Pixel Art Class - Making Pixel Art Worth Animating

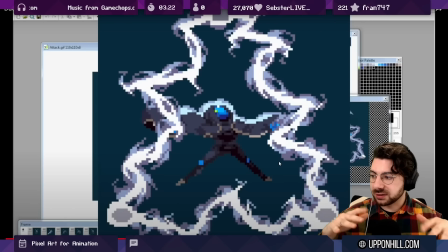34:31 It's kind of more in the middle tier or lower tier of like, you know, people who are learning pixel art animation where you will see the process more obviously and basically
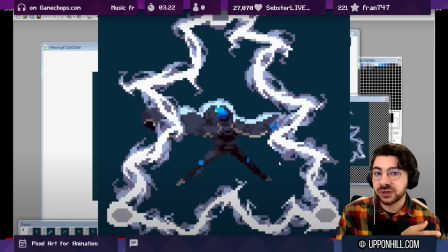34:45 the trade-offs are when you do straight ahead motion it looks more fluid but it looks less on model right the anatomy shifts a little bit more whereas when you do copying and pasting it looks good but some of the differences can be obvious in how they're shifting you see things moving
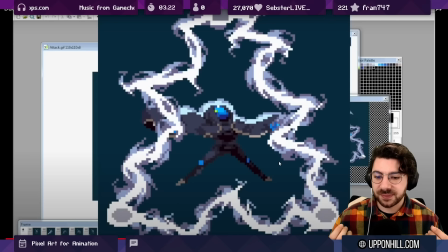35:02 in a very like kind of digital copy paste binary way and if there is any hand animation that's done to kind of mask that sometimes you can see that too so some things are moving a lot other things are moving not at all and you know both have
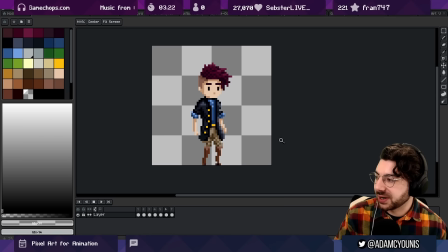35:20 their advantages and disadvantages you know this would be an example where there's a lot of copying and pasting going on you can see that and you can see the detail where I've bothered to animate is where it obviously is animating, but that inconsistency is also very, very clear.
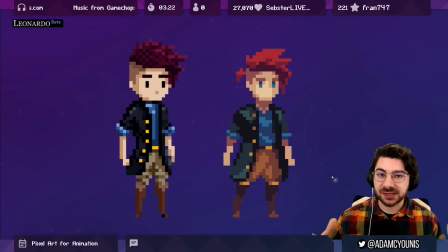35:35 So we've gone through describing how images get perceived in pixel art and the different methodologies that we can use to achieve that motion. Now what I want to show you is very, very quickly, this last little bit, the title of the video, which is kind of like how you can prepare your sprites to be better animated.
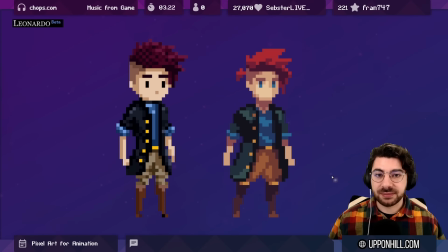35:54 Now, this isn't just a statement about animation, it's a statement about pixel art design in general. But with the context of animation, you'll see the reasons why you would do it.
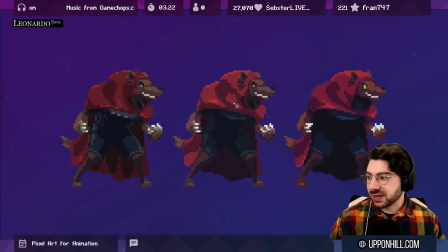36:07 So here we have three versions of the same sprite,
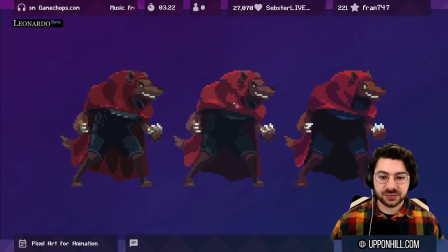36:10 and I produced these three as I began the effort of trying to animate this character. this is one of the antagonists of the game and he is an enemy that appears many times they have lots of different animations they have stalking running uh
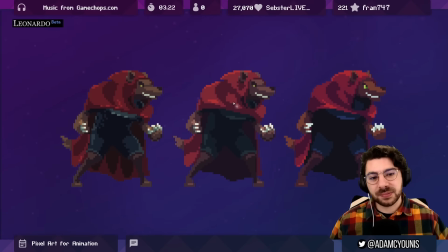36:28 dodge roll they have knockdown get up airborne they have um
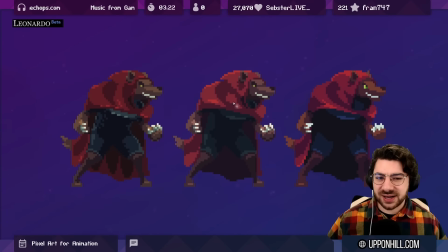36:34 parry punch guard you know grab throw they have tons of animations and so for me the the question of like how do i approach animating this character was one that I was really concerned about and the exercise that I did here was
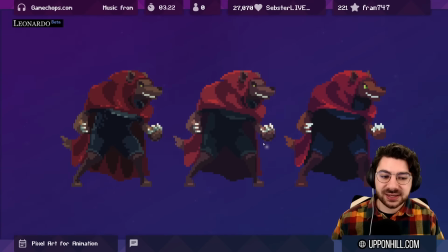36:49 to think about okay if I want this character to be as easily animated as possible what can I remove from this sprite to give myself less work to do while still preserving the best parts of the character
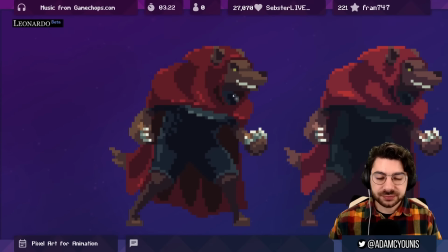37:04 and that's what I did so you can see here in this first example there's a lot of detail a lot of single pixel details I want to call out specifically the highlights this kind of like specular light on things like the edge of the cape,
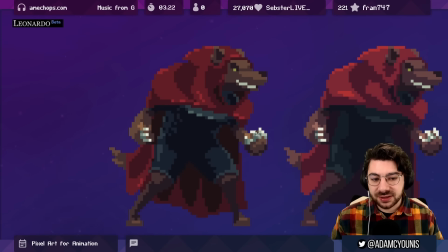37:18 on the chest here, the amount of colors in the pores.
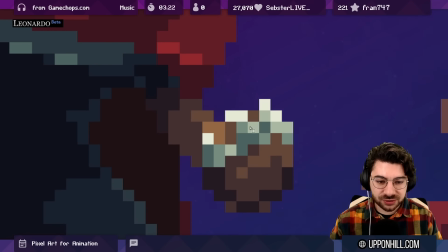37:25 So you know you can see one, two, three, four different colors that make up one claw.
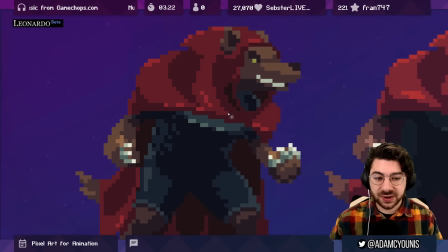37:33 Three different colors for the pore here. There's a lot going on and many of these details are single pixel details.
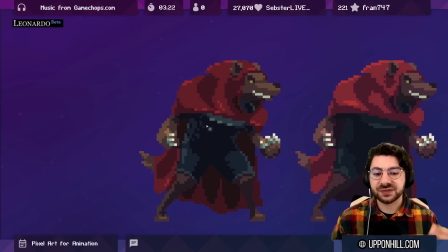37:42 Another thing to say that I would say is that a lot of these details don't really add anything to the character. So the cape here, the way that we see the kind of like waving of the cloak in the background, it adds something, right?
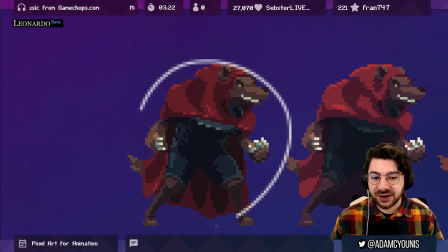37:57 It looks nice. But as far as explaining who this character is and what they're about, these do nothing, right?
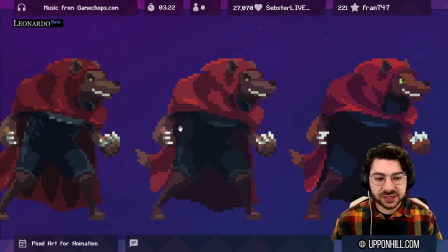38:04 They really don't add anything to the character. So in the next version, I was like, okay, I'll take those away and I'll simplify a lot of this.
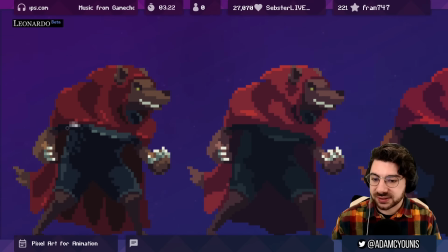38:12 You know, how do we take the the noise here which is the most
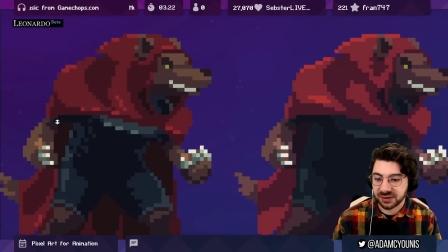38:17 complex part of the sprite if you think about it the arrangement of these pixels are the
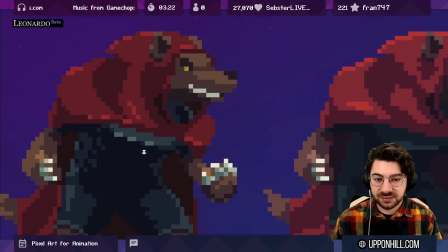38:22 most complex even more so than the face and yet they
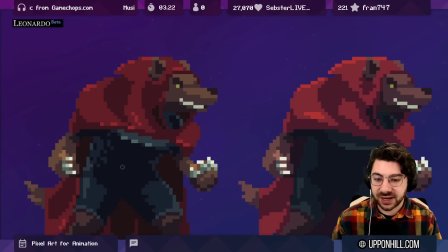38:27 are meaningless in their actual contribution to the image and what's being created